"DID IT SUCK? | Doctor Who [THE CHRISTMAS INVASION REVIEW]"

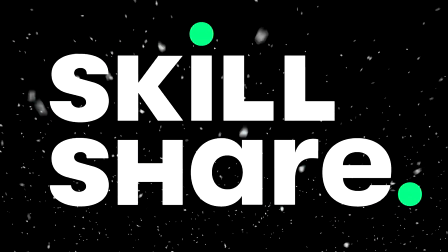0:00 This video was sponsored by Skillshare. Ho ho ho,
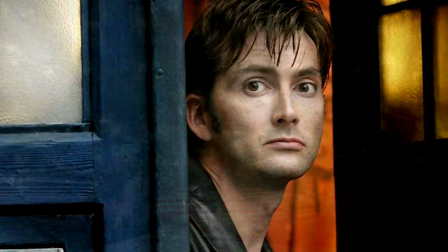0:04 it's Christmas time and there's not a better time than now to review David Tennant's first story.
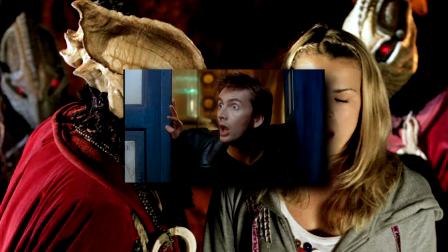0:13 Wow.
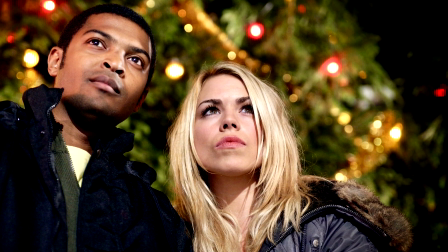0:14 I cannot believe it's taken me over six years of reviewing this show to finally get around to reviewing The Christmas Invasion,
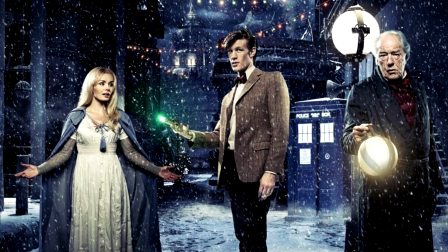0:22 the Christmas special that started a 12 year long tradition of having a Doctor Who episode air on Christmas Day.
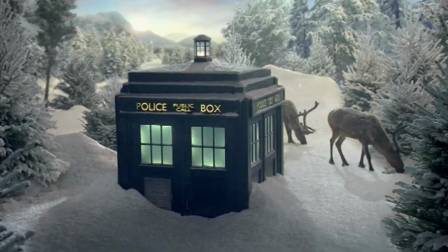0:29 If you've been watching my channel for a while now, you will know Christmas specials aren't exactly my cup of tea.
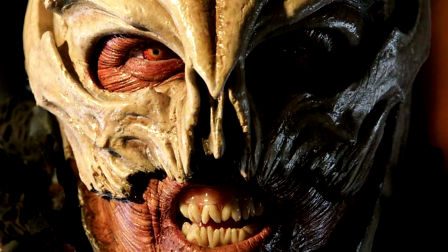0:35 This episode is no exception, so today I will be telling you whether the very first Christmas special sucked or not.
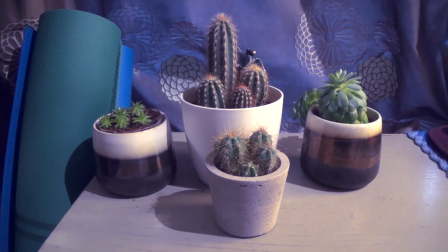0:42 You know what else has sucked? 2020. To make indoor existence more bearable, my partner and I have filled our home with plants.
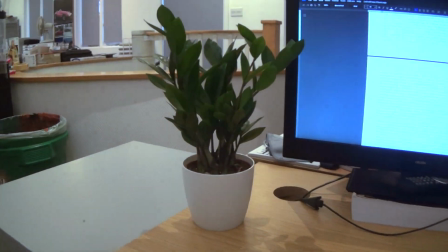0:50 I've even got one sitting right next to me whilst recording this script. Hi Zachary, how are you doing today?
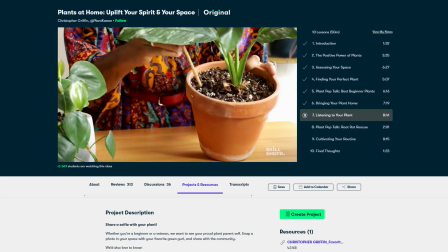0:56 I think Christopher Griffin's class Plants at Home Uplift Your Spirit and Your Space over on Skillshare
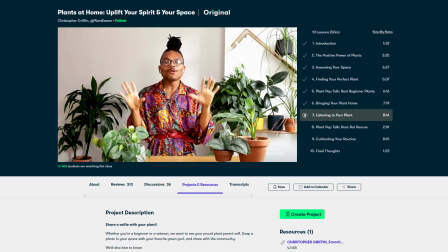1:01 does a great job of explaining how you can start up your own little collection of plants.
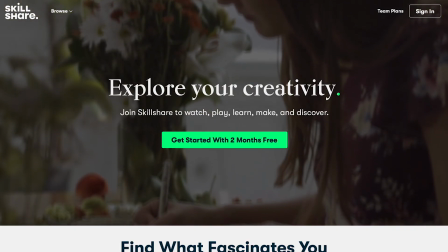1:06 Skillshare is a website that offers thousands of inspiring classes for creative and curious people.
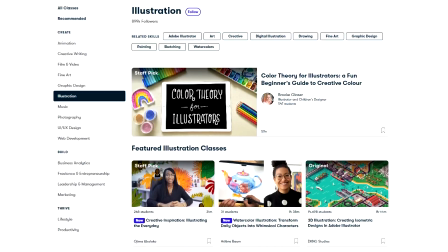1:11 If you know somebody that writes, films, designs, photographs or just needs a hobby, a Skillshare subscription would make for a great Christmas gift.
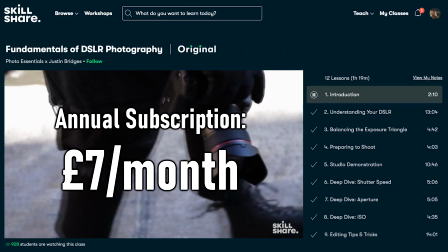1:20 An annual subscription works out at £7 a month, which is great when you consider how they have no adverts and are continually launching new premium classes.
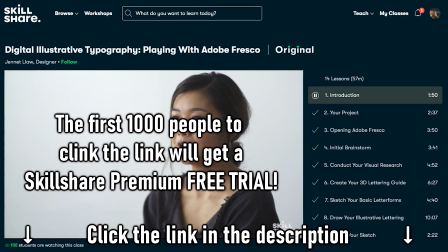1:29 Head on down to my link in the description because the first 1,000 of you to use my link will get a free trial of Skillshare Premium Membership.
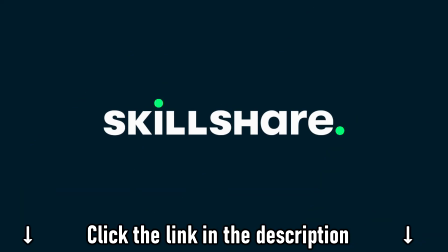1:37 Now, without further ado, let's get on with the review.
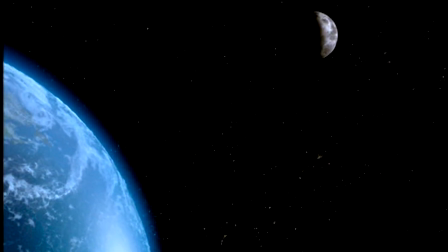1:42 The Christmas Invasion begins with a reassurance that the show isn't changing head to toe.
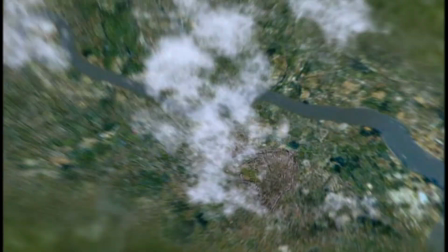1:47 This was done by adapting the opening sequence of the episode Rose, changing the alarm clock to a bauble instead.
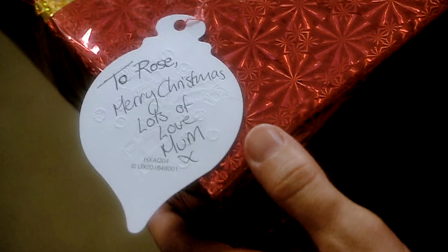1:54 This set up the episode with efficiency and familiarity. Jackie still misses Rose and isn't even certain her daughter will be coming home this year.
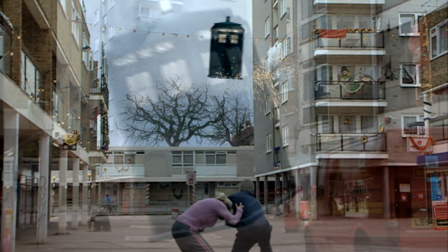2:02 The metallic wheezing and clumsy appearance of the TARDIS shows a crash landing as opposed to a materialisation.
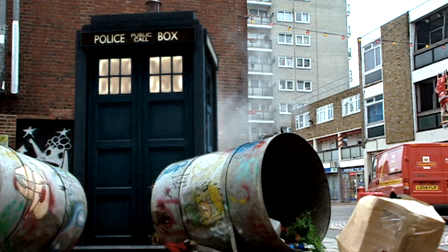2:09 You got the sense of character change just from the way the protagonist crashed onto the scene.
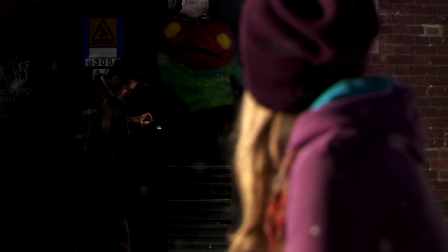2:14 Where it landed would be the last place this incarnation of the Doctor would stand before stumbling into the TARDIS and regenerating in the end of time.
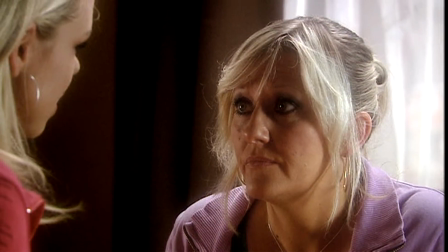2:22 The Doctor wound up in a bedroom where Jackie's dramatics took centre stage.
What do you mean both?
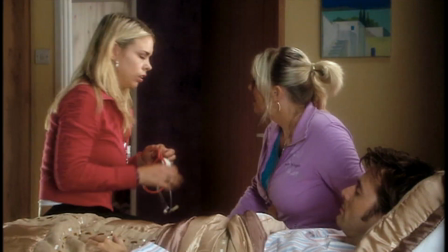2:28 Well he's got two hearts. Oh don't be stupid. He has. Anything else he's got two hearts?
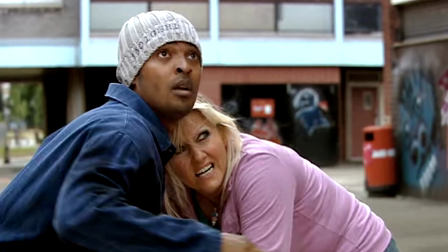2:33 God she is such a great character. The inclusion of Mickey and Jackie made this more than just a Christmas episode for the aesthetic's sake.
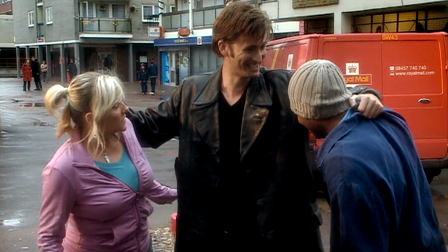2:42 That warm familiarity and the idea of a family coming together made it truly feel like Christmas.
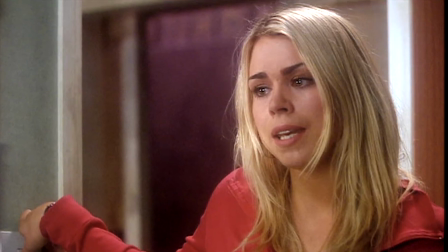2:48 The pair's shared confusion about the regeneration allowed younger and newer audience
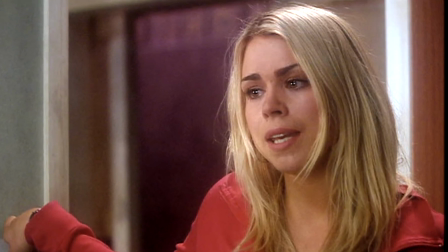2:53 members to empathise with this bizarre situation that's been thrown in front of them.
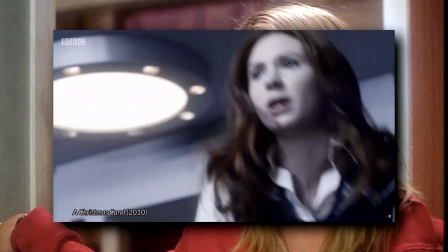2:58 This is what Harbo Holmes has called the bridging of the series,
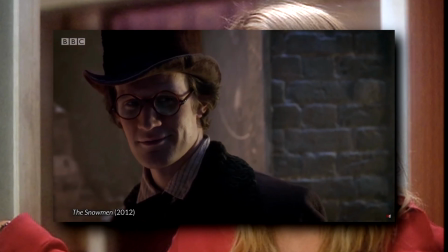3:02 something that the show had been utilising in these Christmas slots right up until 2017.
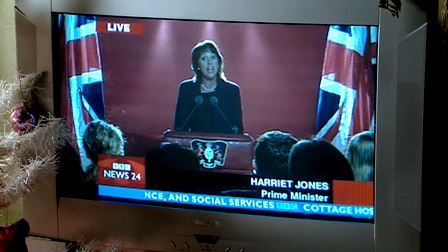3:08 Seeing the Harriet Jones interview on TV allowed for a brief reminder that these one-year-out-of-sync
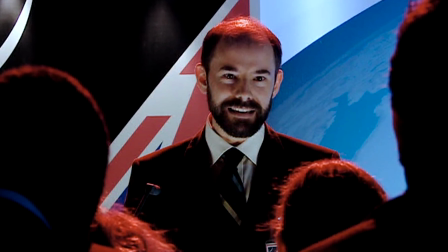3:14 Brits have witnessed alien life in the past and are willing to seek the stars to find more.
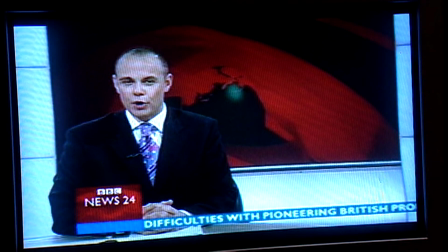3:20 Unfortunately, it's told through those tedious film-the-TV sections that you guys know I love to complain about. I was more forgiving of the dated CGI rendering of the Guinevere spacecraft because artists' impressions are something commonly seen on the news anyway.
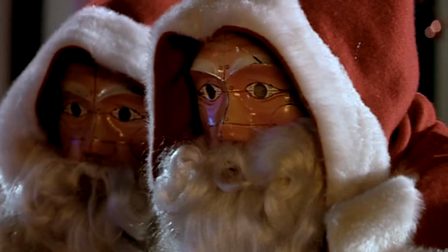3:35 Mickey and Rose then went shopping and were attacked by robot trumpeteers. This was one of those classic new who moments in the show that made it so defining.
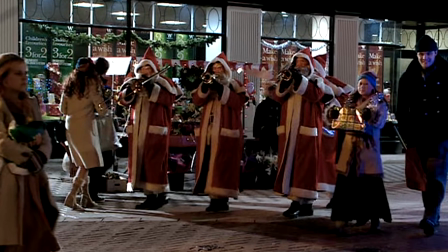3:44 They don't even serve that big of a function but just feel so iconic to me.
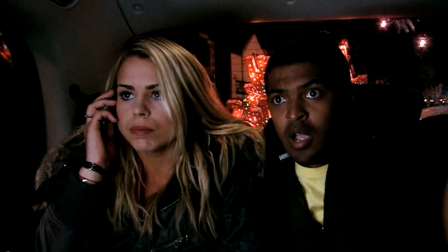3:48 It was great that whilst in Pursuit you had Rose and Mickey trying to call Jackie only to find she was too busy back chatting her own daughter.
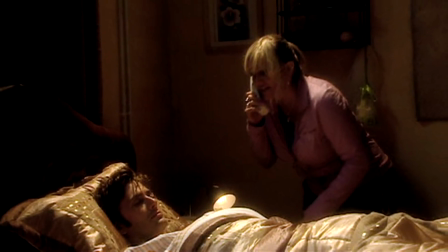3:56 This intensity combined with Jackie proclaiming the end of the world because her daughters come home with a sick boyfriend just made for priceless humour.